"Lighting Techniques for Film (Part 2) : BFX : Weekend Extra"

Hi, my name is Steve Nelson and you're watching 4 Minute Film School. Today we're going to be covering contrast, lighting positions, outdoor shooting, and manipulating light for a desired look. Because this is Advanced Lighting Part 2. Start the clock.
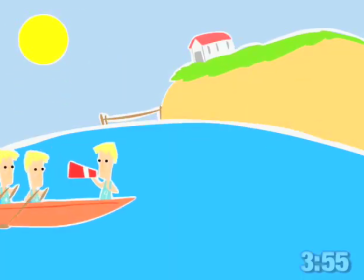Contrast is the difference between your brightest and your darkest spots. To achieve a high contrast image, you need some harsh lighting.
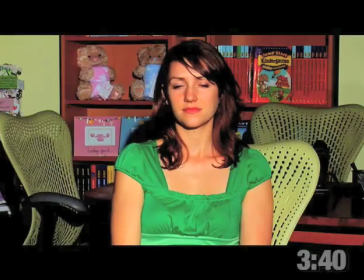For instance, we have this one key light focused thin undiffused on our subject Angie over here. Now if she goes blind, it'll be alright because we have insurance and I'll be covered financially.
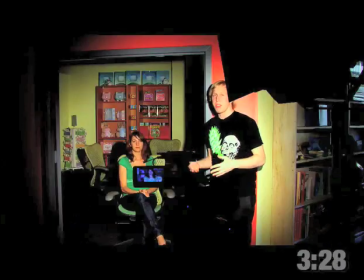But you probably don't so you got to be really careful with your lights because they're extremely hot and they're really bright and they can cause a lot of damage and they're very dangerous to water.
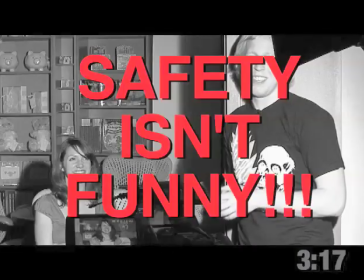Now you heard me talk about the key light before and since this is advanced lighting, you should probably know about three point lighting by now. The other lights are your fill and your back lights. It should really be four point lighting because the back light should light the actor from behind and the background light should light your background. Your fill light which will usually be diffused is added to our once high contrast image and And now her face has become a lot more soft.
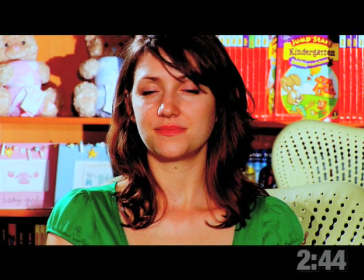It's now a low contrast image. Light your background with the background light and turn on the backlight to separate the subject from the background.
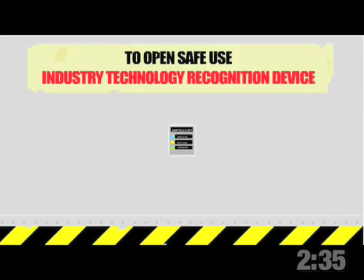Let's see if you can say that 10 times fast. Industry trivia. What is a C-47 in the film industry?
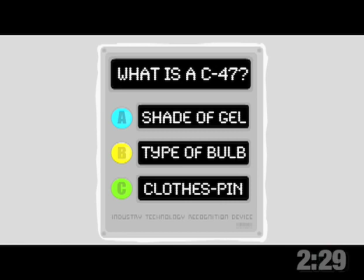Find out after the break.
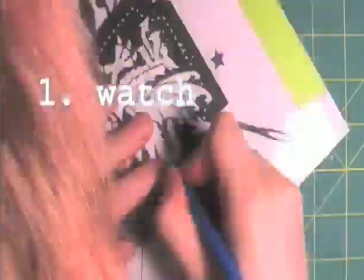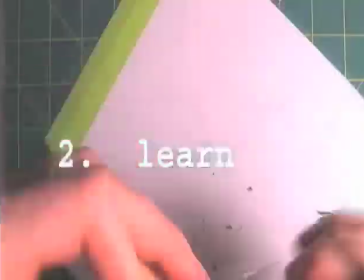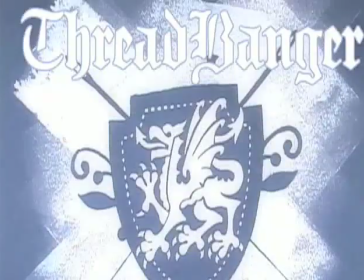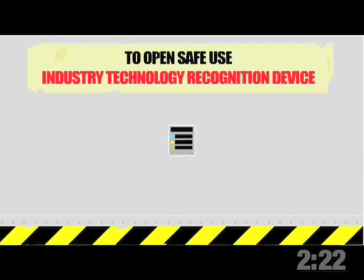If you call them clothespins on set, you'll soon find yourself dangling from a skyscraper Attached only by C-47s.
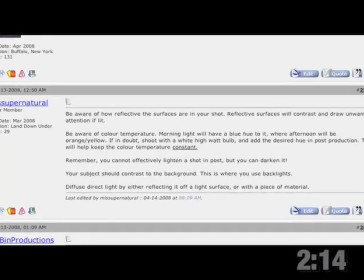Foreign member Miss Supernatural says remember you cannot effectively lighten a shot in post but you can darken it.
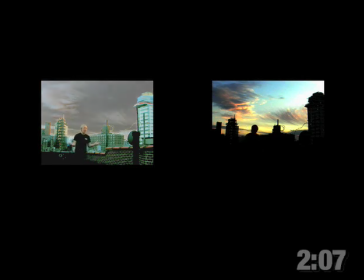So if you need to choose between having an overexposed sky or an underexposed subject go with the overexposed sky because you can work some editing magic to darken just the sky through compositing like we did in the 3D episode or you could always just light your subjects with daylight bulbs but that might be difficult at an outdoor shoot. If you want to shoot outside at daytime for a scene that takes place at night,
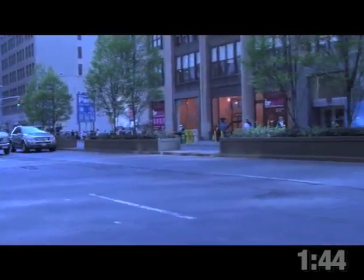wipe balance to a warm color or to the indoor lighting setting and turn the brightness down in editing.
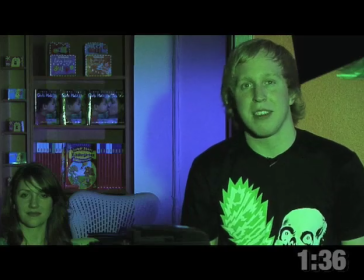Now lighting is how you go about painting your movies. Except no painter I've ever heard of had to wear heat resistant gloves, which you better do.
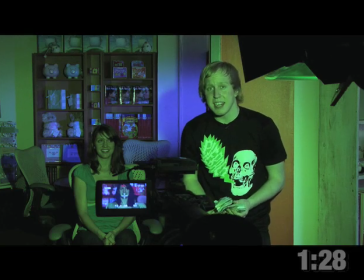But that's neither here nor there. You can go about painting in your movies by adding gels to your lights. Now, sure, they serve a practical purpose, but they also serve an artistic purpose. Try mixing up different colored gels on different lights.
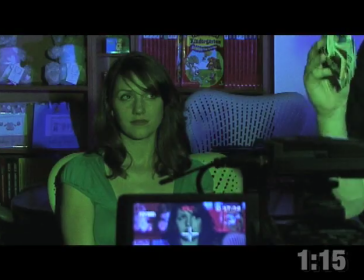In this shot, we threw some wild blue gels on top of our backlight, and then a nice green gel on top of our key light that shines right on Angie.
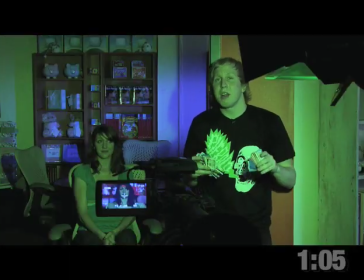And not only does it look cool and artistic, but it also creates depth between Angie and the background, which is good if you like depth. And you should like depth.
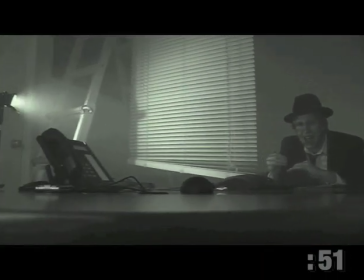Remember in the Film Noir episode when we put blinds in front of the light? Well you can experiment with different things to scatter your light.
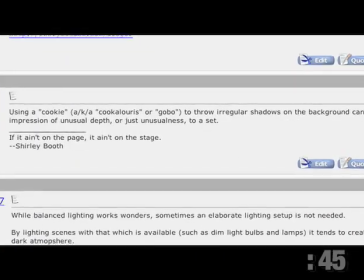According to forum member Uncle Al, using a cookie, aka Kooky Loris or Gobo,
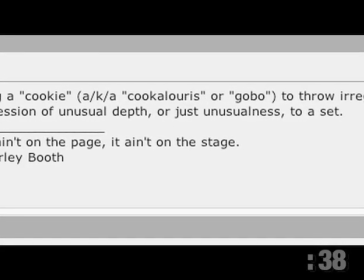to throw regular shadows on the background can give an impression of unusual depth or just unusualness to a set. So if you want to get onto film sets or just get some movies made with great lighting, always make sure to have these things on hand.